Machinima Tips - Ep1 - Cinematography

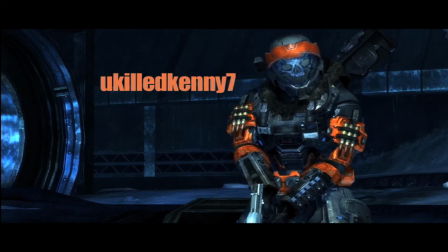Alright, hey, what's up, Halo Union? My name is YouKillKenny7. This is Machinima Tips Episode 1.
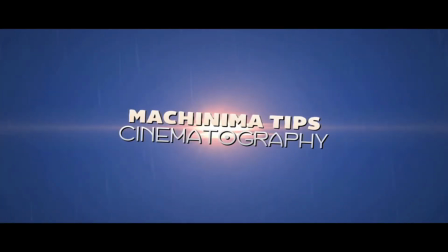Basically, we're going to be today talking about cinematography and some of the steps you guys can take to improve your shot compositions.
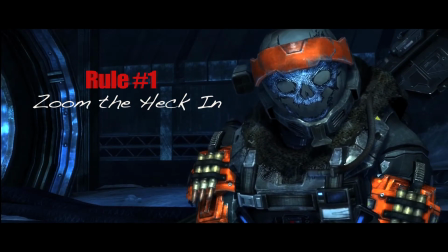Rule number one, I like to call it Zoom the Heck In.
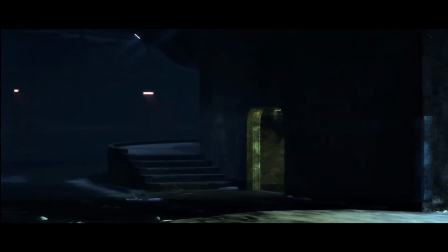I would say 99% of machinima makers are using zoomed out shots, which much more simulates a wide angle shot.
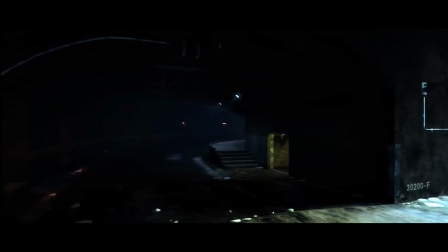And Hollywood tends to use these for establishing shots, but you wouldn't use it for all your shots.
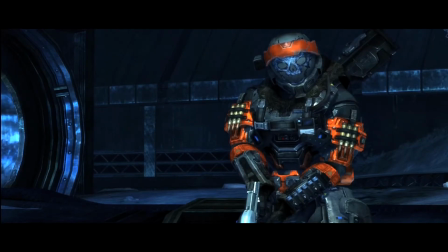So if you zoom in you're getting much more Cinematic shots that more closely follows the Hollywood kind of camera angles you would get
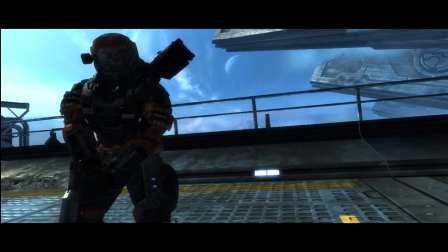so as you can see I'm zoomed out and it looks okay But once I zoom in right here,
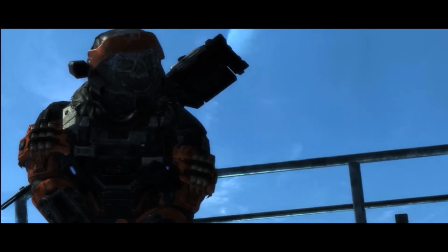we're getting a much tighter More intimate shot with the character and it's just much better
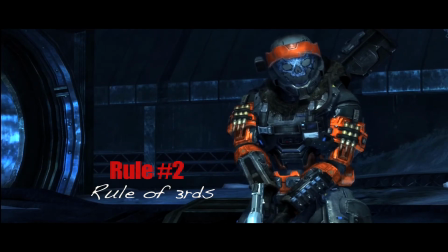Rule number two I like to call the rule of thirds imagine a tic-tac-toe grid across your screen
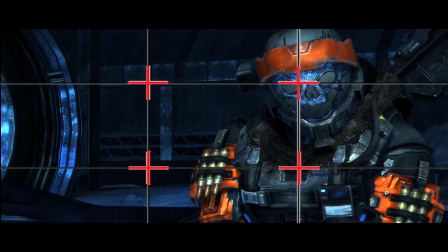The goal is to align the gliding of the composition with the lines of the rule of thirds.
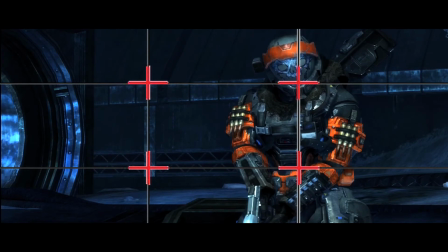Often times the horizontal lines will be a horizon, the vertical lines may be a character. Once when the lines cross on the top that might be where you want to keep the eye level.
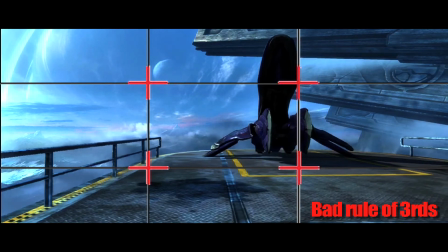In this shot, you know, we're not following the rule of thirds and it looks okay but it looks like something could be done to make it look better.
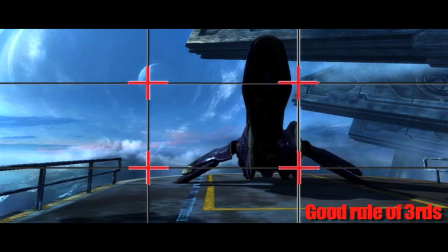Once we move it here now you can see it's much better. Much better looking shot, visually appealing.
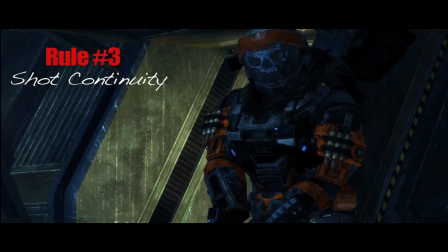Rule number three, shot continuity. Imagine a 180 degree line.
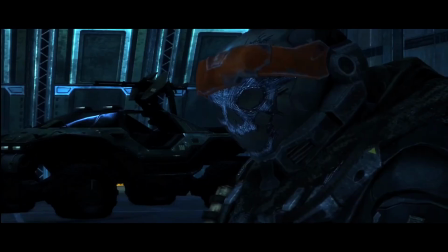As in theater, you're sitting in the stands and you can only look from one angle towards the action.
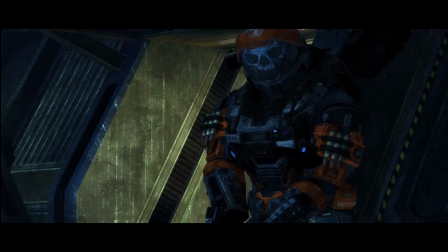You can maybe move down a few seats, get a little bit of a different perspective, but you can't go up on stage on the other side of the stage to look get it from the opposite side
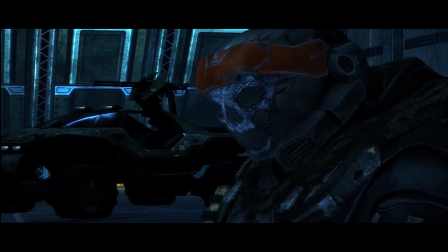in film you kind of want to follow this you want to be you want to establish
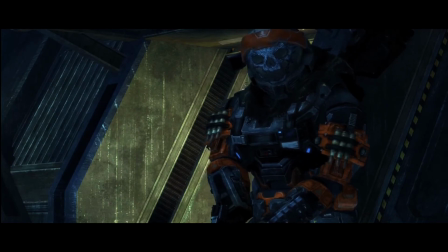a 180 degree line and you want to stick to having the camera angles on that side of the line by establishing the 180 degree rule
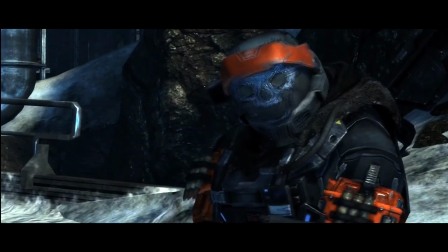and keeping shot continuity you're keeping a much better flow and rhythm to
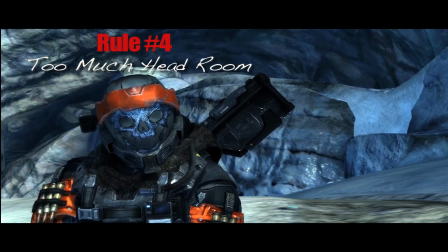your machinima all right rule number four I like to call too much headroom it's better to have the shot too low than too high because if you're keeping it lower You're still gonna have a full shot because you have the
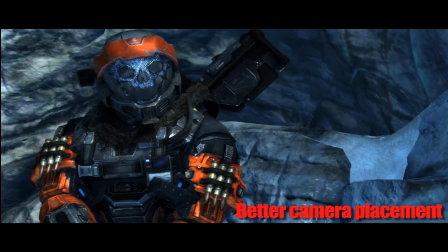body in there once you start to raise the camera too high You're just having empty space, and then you're having an empty shot.
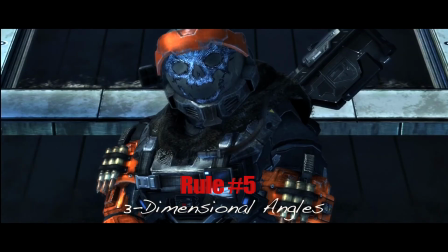You want to keep it full So lower that camera all right rule number five and the last rule for today is three-dimensional angles
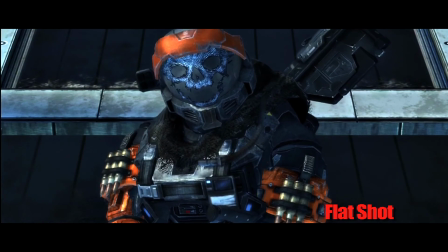Notice this shot we're shooting flat on and it's a pretty flat shot if you're on the
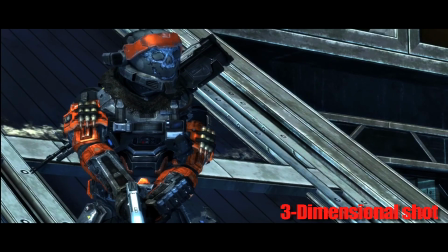character and from a three-dimensional angle Then you're creating a diagonal plane, and it's going from a two-dimensional to three-dimensional shot Alright guys, this has been Machinima Tip number one.
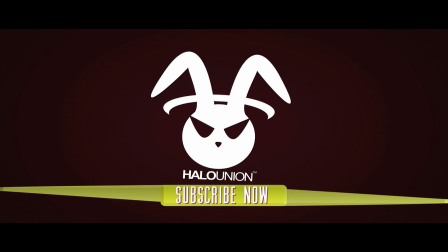My name is uKillKenny7. We're going to be having more coming up very soon, so please click the subscribe button.